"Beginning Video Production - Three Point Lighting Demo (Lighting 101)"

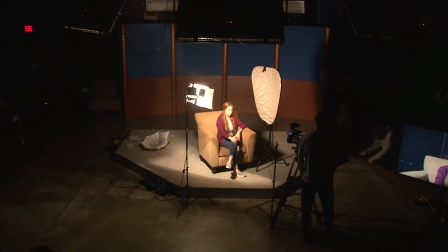[32:58]
Stingers. And for tripods, you will often hear them referred to as sticks.
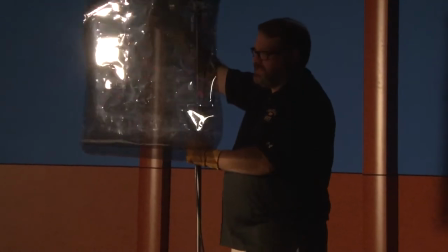[33:10]
Headphones will be referred to as cans. So a little bit of jargon talk here.
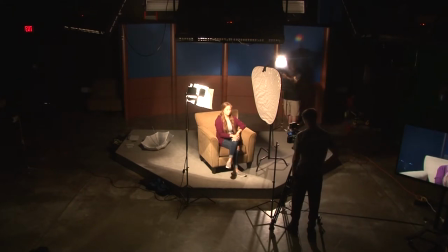[33:14]
So what I want to do is I want to try to separate now my subject from the background.
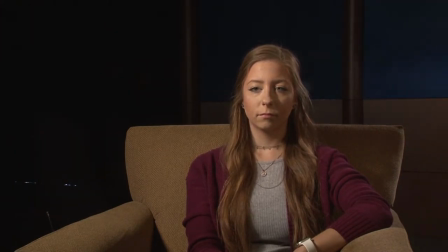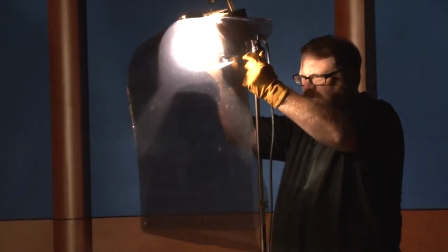[33:29]
And I'm going to spot this in as much as I can. I still don't want it to be super, super bright.
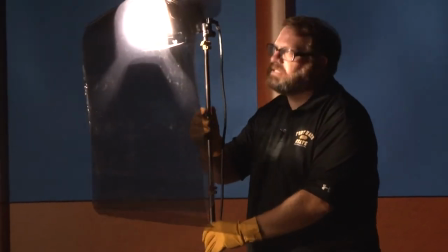[33:34]
I mean, I could, depending on the aesthetic quality that I'm going for, but let's just start here.
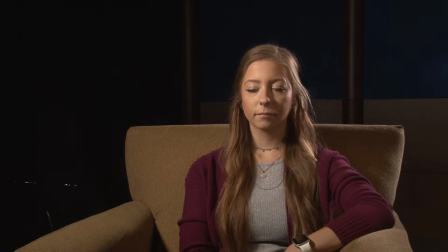[33:39]
Notice that this, I'm going to call this a backlight. It's not specifically a rim light. You'll see the difference between the two in a moment. But here we have this light that is hitting the subject on the opposite side of the key light.
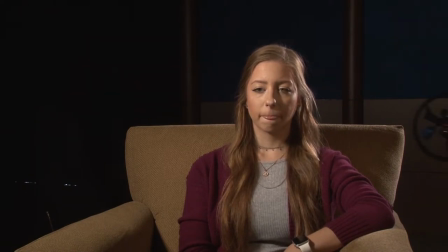[33:55]
So typically we will want to put this backlight on the opposite side of the fill. And notice that it is really lighting up that subject and providing a lot more contrast into our scene.
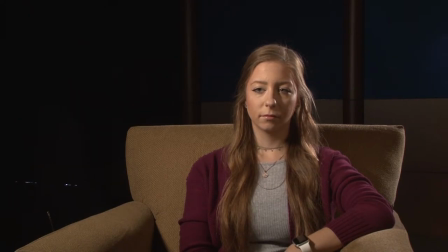[34:09]
Okay? This looks a heck of a lot better already. Even if I were to flood this out, we will see that it still creates a nice, pleasing light. One thing, though, that when we talk about contrast,
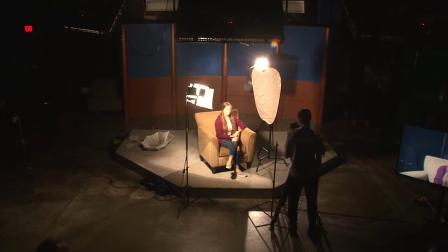[34:29]
another thing that we will often do is use color to create contrast. And so not only do we have gels that can be used to, let's see, what color do we have here?
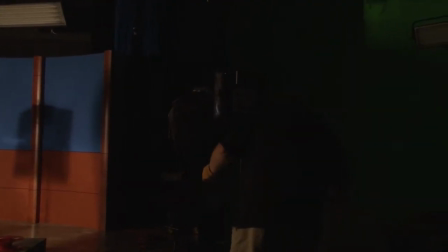[34:44]
That's a neutral density one. Oh, I don't have a blue gel.
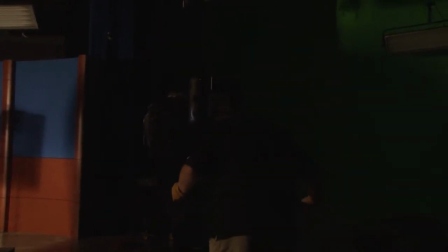[34:49]
Do we have a blue gel? Nathan, can you come look in the kits and see if there's a blue gel?
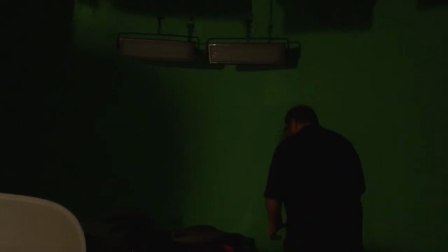[34:56]
I thought I had one sitting out here. So these kits do come with gels.
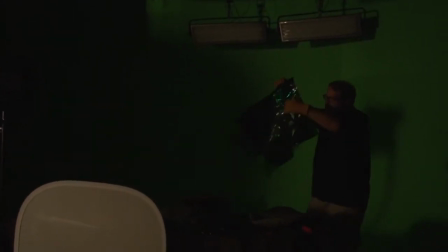[35:05]
Let's see. Well, we'll use purple.
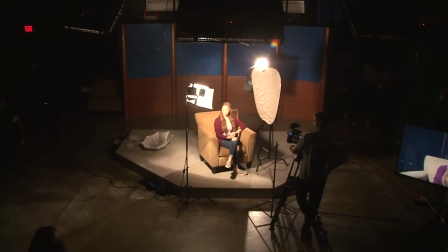[35:10]
We'll use what we have available to us. But oftentimes you will see people use some color gels. Oh, okay, good. That's a little bit smaller. I'll use this big one, I think, for the moment, just since we already have this big one. I'm just going to double up these gels.
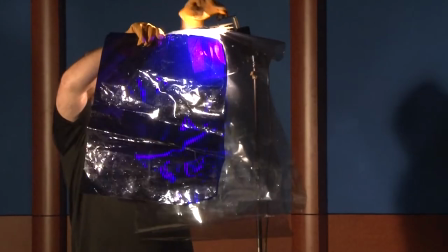[35:27]
And maybe I won't. Maybe I'll just use the...
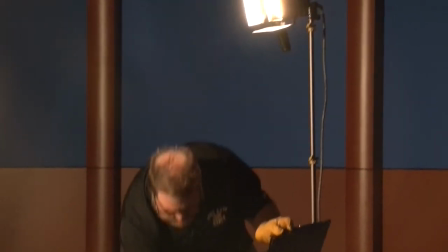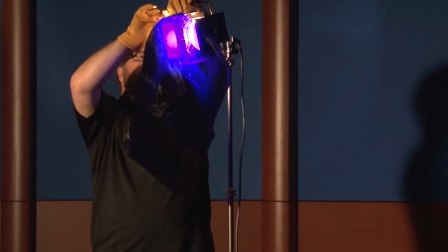[35:38]
purplish gel. There are gels that actually change the color temperature of the light.
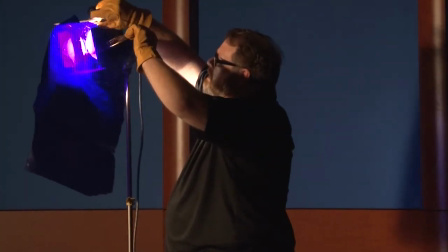[35:46]
If I had one of those here, if I had the blue CTB gel, color temperature blue, you could also get ones that are color temperature orange.
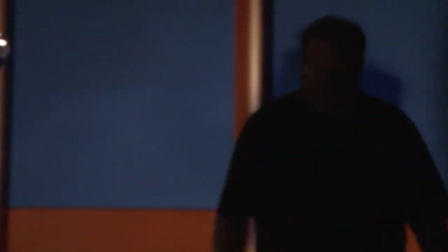[35:55]
This one is pretty dark though, a pretty intense gel. Now remember, gels are just plastic.
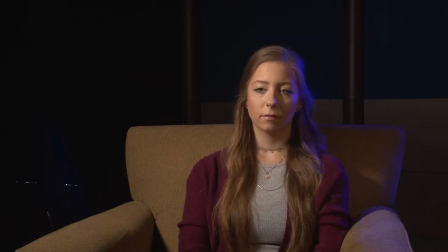[36:01]
They tend to be a little bit heat resistant, but they're not always color resistant. So over time, these gels can fade.
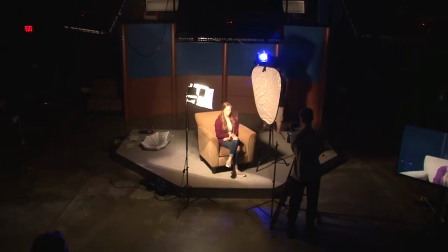[36:09]
But now we've added a little bit of contrast, or a little bit of color contrast, into our scene.
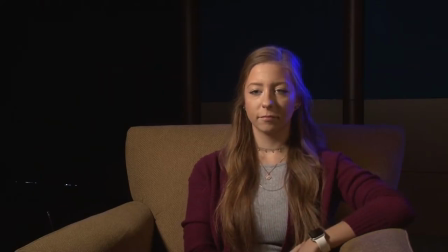[36:26]
That looks pretty cool. And we could use other colors too, but you know, as you'll go through coursework and as you go online, you'll see a lot of people talking about
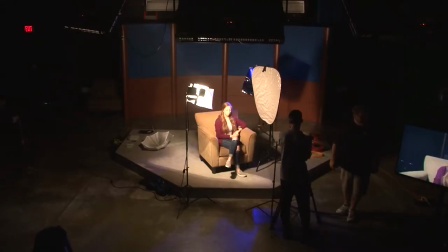[36:39]
teal and orange, and since I don't have my light blue CTB gel, we've got the orange coming from our warm light.
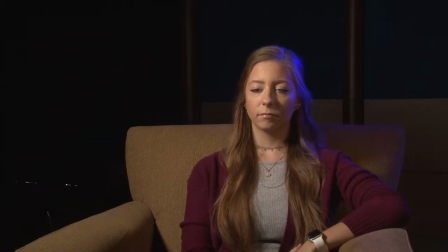[36:46]
We have the cool light on the background. So this is our backlight, and this is something we can use. Another light we could use if we wanted to, and Nathan, I'm going to need your help getting this one plugged in,
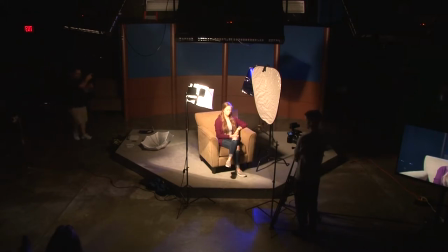[37:02]
is we can use what's called a rim light.
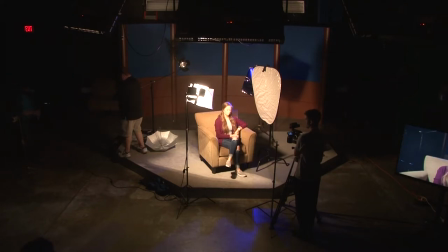[37:10]
And a rim light, the purpose of a rim light is to rim the subject,
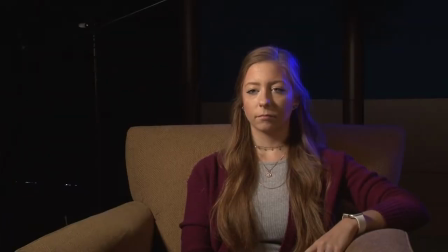[37:15]
the head and the shoulders, and kind of create a halo of light around the subject.
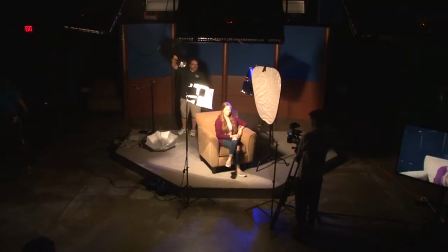[37:22]
Now, another safety thing. I have not tested this light at all, so I don't know if the switch is on or off. So before Nathan plugs that in, I'm just going to tilt this light up
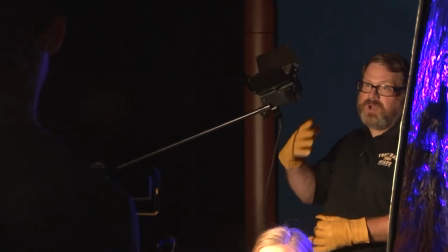[37:34]
just in case it's turned on so I'm not blinding anybody, or in case there is a problem, someone's not standing right in front of the light. Right in their face.
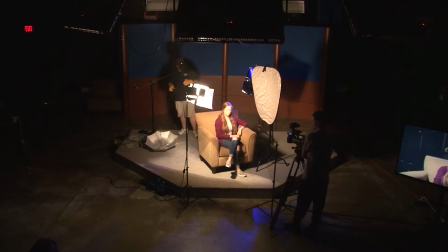[37:42]
So go ahead and plug that in. Okay, light on. Okay.
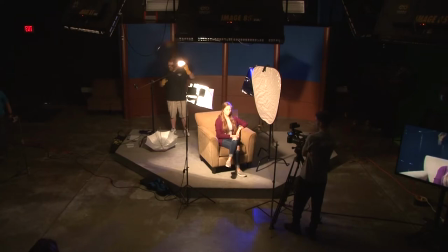[37:46]
So this light, I've mounted on a C-stand.
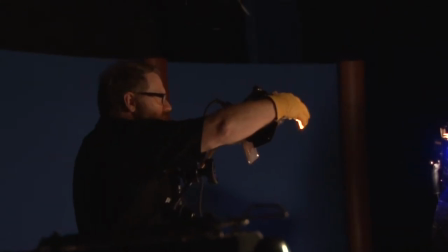[37:51]
We'll talk about C-stands here in just a minute. But I'm going to bring this down, and I'm going to get this light to hit right on the head and shoulders of our subject.
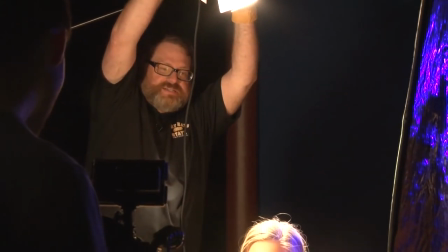[38:10]
Okay, let's see. I'm going to use the spot to just kind of see where the light is falling, and then I'll flood it out a little bit.
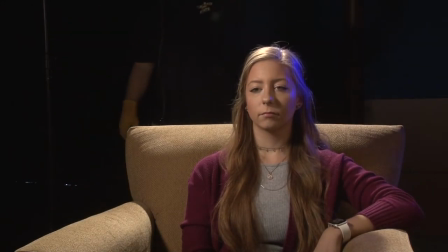[38:16]
Now, attached to these lights, these are the Omni lights, are barn doors.
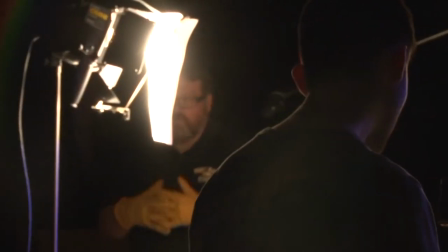[38:22]
Barn doors are there to help shape light, to control the light, to keep light from spilling in areas where you don't want. In this case,
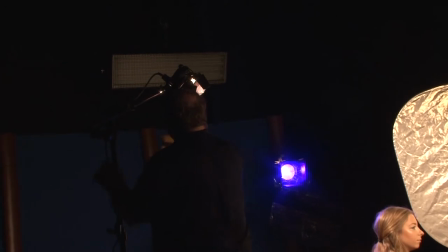[38:33]
depending on where I put these barn doors, I don't know if see, right there,
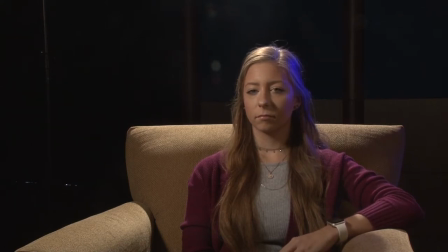[38:42]
light is shining into the camera, and we can see some lens flare, and we can also see how dirty that lens is, right? Probably not something we want. But if that's where we need to, I can just bring my barn door down,
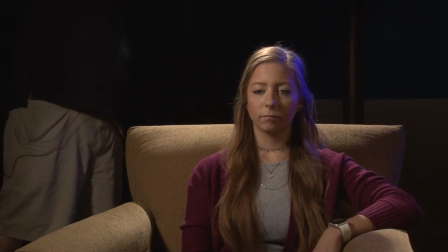[38:59]
shape that light so it's not falling to the left or to the right, and I want to make sure that it's falling right on the shoulders of my subject.
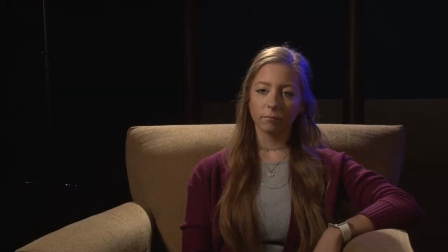[39:09]
And there we have a rim light. That looks really good. I like that a lot. Now, if we were to lose side light or back light,
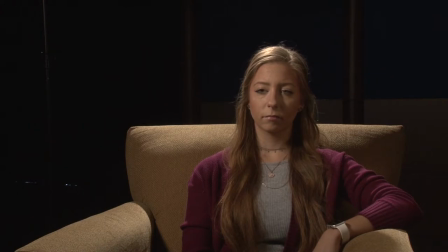we still have a pleasing image. Still looks good. If we wanted to bring a little bit more twinkle back into the eye, turn this back on. Remember, you said this light here on the front was not super noticeable.
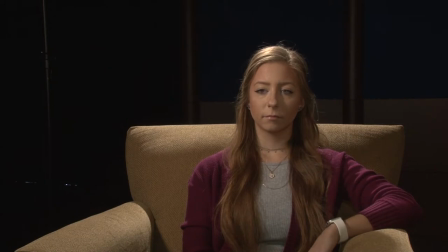[39:48]
But now that we turn that on, notice how we got a little pinpoint of light in her eyes and how that makes her eyes kind of come alive a little bit more, sparkle a little bit more. Without, go ahead and look. And with, just a little bit.
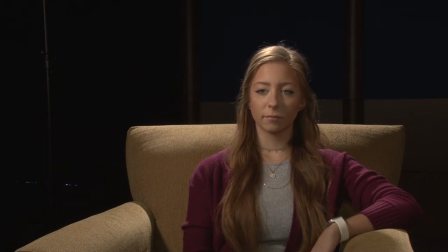[40:01]
And you can use pin lights, you can use flashlights, you can use, you know, lights like this if you want to.
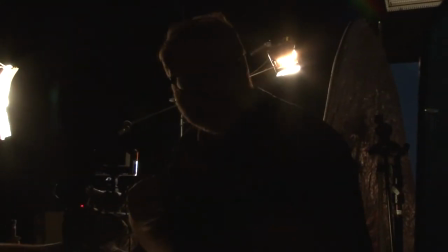[40:10]
That creates that little extra sparkle right there in the face and in the eyes.
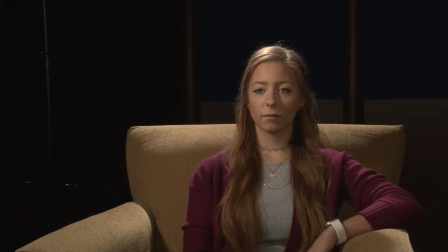[40:14]
The only other light that we don't have at the moment is lighting our background.
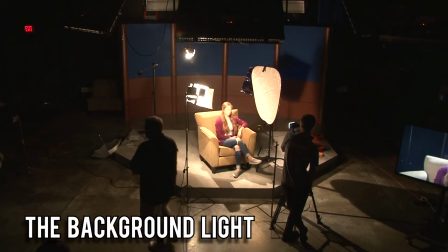[40:20]
We still would kind of like to see a little bit about where our subject is, so I'm going to take this total light.
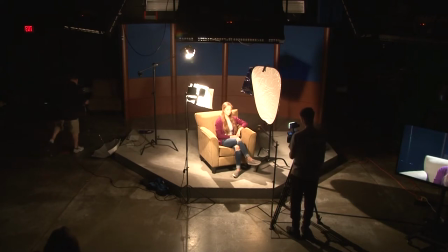[40:26]
This is a broad light. I'm not really going to do much with this light except to just throw some light onto the background.
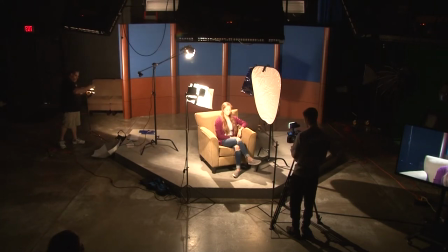And if I wanted to, it may be too intense. I could stop that down. Maybe a little too low. Maybe I'll bring it up.
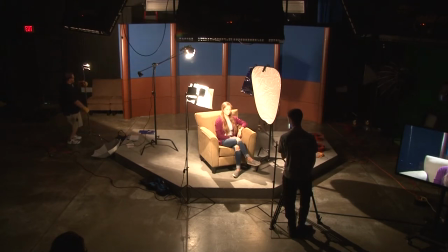[40:49]
This is where you really get into what is the purpose of this scene? What are you trying to do in this scene? What are you trying to say in this scene?
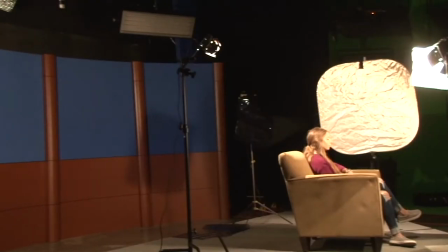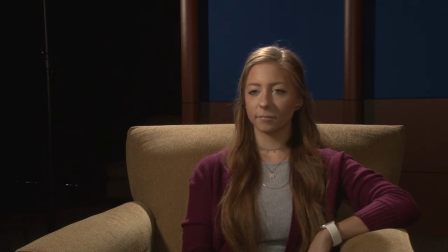[41:07]
So there we go. We have right now, well, not counting that little light, we have three lights lighting this scene, okay? Not counting that little light.